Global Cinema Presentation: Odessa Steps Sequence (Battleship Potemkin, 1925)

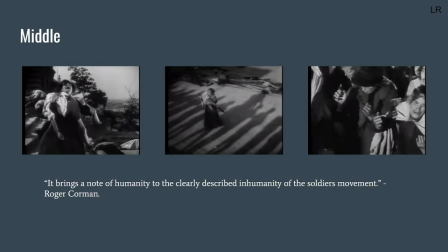The way that the shots are cut together makes the audience sympathise heavily with the crowd of people, something Eisenstein was striving for throughout the scene. This is also aided by the fact that they are unarmed, showing that they are helpless compared to the Cossack soldiers.
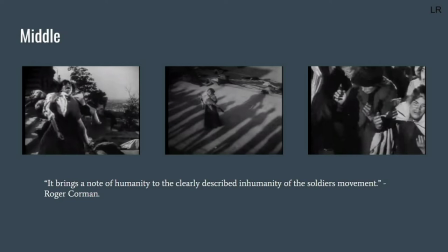The score intensifies as the woman continues to ascend the steps. The music then goes completely silent, creating suspense. This, accompanied by Eisenstein's effective use of composition, symbolises the woman is being towered above,
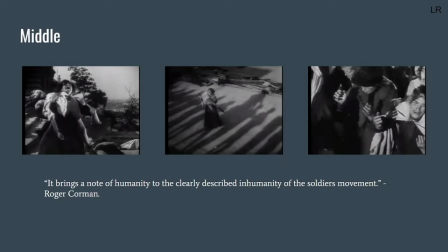both metaphorically as well as literally, by the drawn-out shadows of the soldiers. The shot also creates a sense of helplessness, as well as mystery into the woman's fate. The suspense lingers as subtle tones of music are reinfused alongside the footage.
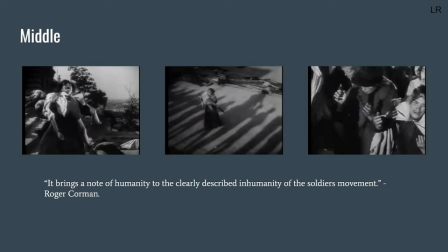Eisenstein sharply cuts back and forth from the woman and the crowd behind, crying for mercy. This abruptly stops, however, when the gunshots are seen and the woman falls to her knees.
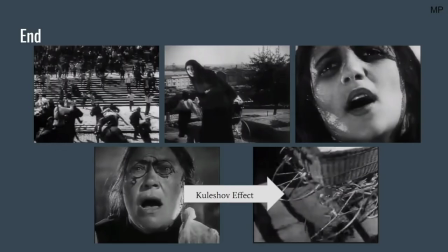Eisenstein pauses on this impactful imagery before going back to the surrounding carnage. We then cut to the next scene, which shows the bottom of the stairs, the multiple long shots to mid shots, showing how the Cossacks flanked the other side of the staircase and slaughtered the fleeing civilians. Completely surrounded as the audience,
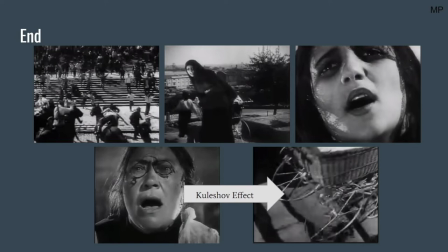we now foreshadow there is no way out of the massacre and feel sympathy for the innocent civilians who are undoubtedly precarious. But the montage starts to calm down as there is a break from the shootings as we focus our attention on a mother with a baby carriage who notices the soldiers approach.
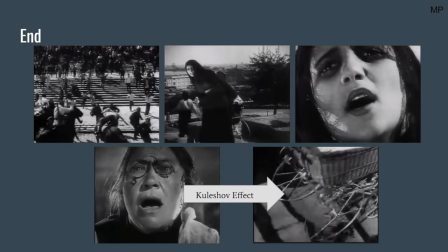She begins to panic and covers her baby by shielding herself so the baby would get no harm. Quite a distressing scene as the close-up designates her fierce sacrifice to protect her baby, as the audience witness her downfall as she gets shot in the stomach.
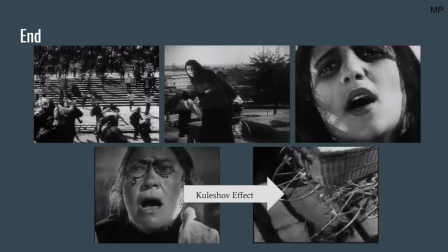She falls slowly with mid-shots and extreme close-ups of her reaction to show her dying. The instrumental proceeds to calm down, becoming a somber orchestral ballad, which gives parallel sound, fitting extremely well with the scene of the mother dying.
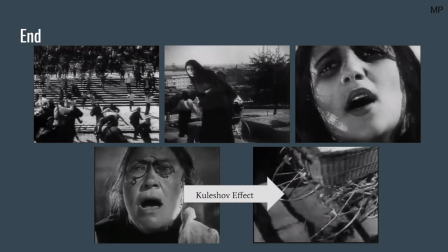Its adagio style of tempo matches the scene as well. Eisenstein does not contain his overtonal montage for this scene, but a tonal montage to spark emotion to the audience, with the music giving a synchronous effect to help do this.
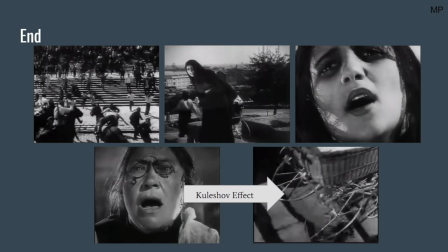On the other hand, as she dies and falls, her baby in the pram gets pushed down the stairs during impact. Color Shove effect is in use, as we get intense close-ups of civilians who
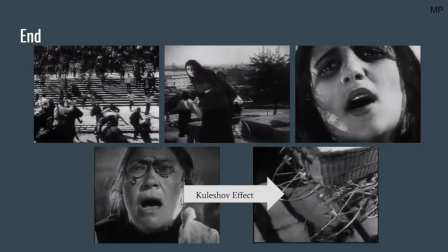are in the emotional purpose of shock, with their eyes wide in fiend disturbance, as they witness the pram with the crying baby go down the stairs, steadily but quickly out of control. Einstein uses a visual induction technique for an intellectual montage, which I'll mention soon,
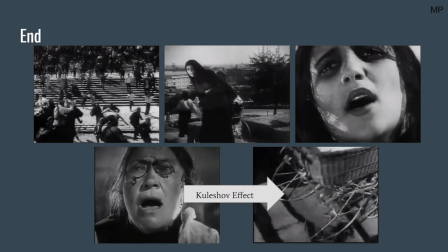followed by him coming back to the overtonal montage, as usually mid-cuts. There would be the shots of the downstairs massacre and the soldiers marching down the stairs shooting. The baby manages to make it down, but the pram is about to tip forward, but the baby gets slashed, off-screen of course,
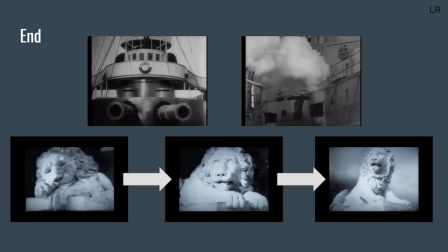by the cavalry soldiers downstairs alongside the civilians who also get slashed by the Cossacks. After this, Eisenstein intercuts shots of the battleship firing its cannons but to no effect on the soldiers. This reiterates the helplessness of the people against the soldiers, that even their own army is unable to help.
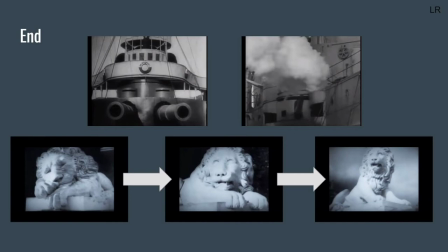At the bottom of the steps there are statues of lions that Eisenstein photographs from various angles. However, it's the way that Eisenstein cuts these photos together that creates the impression to the audience that the lions are rising up in opposition to what is going on around them.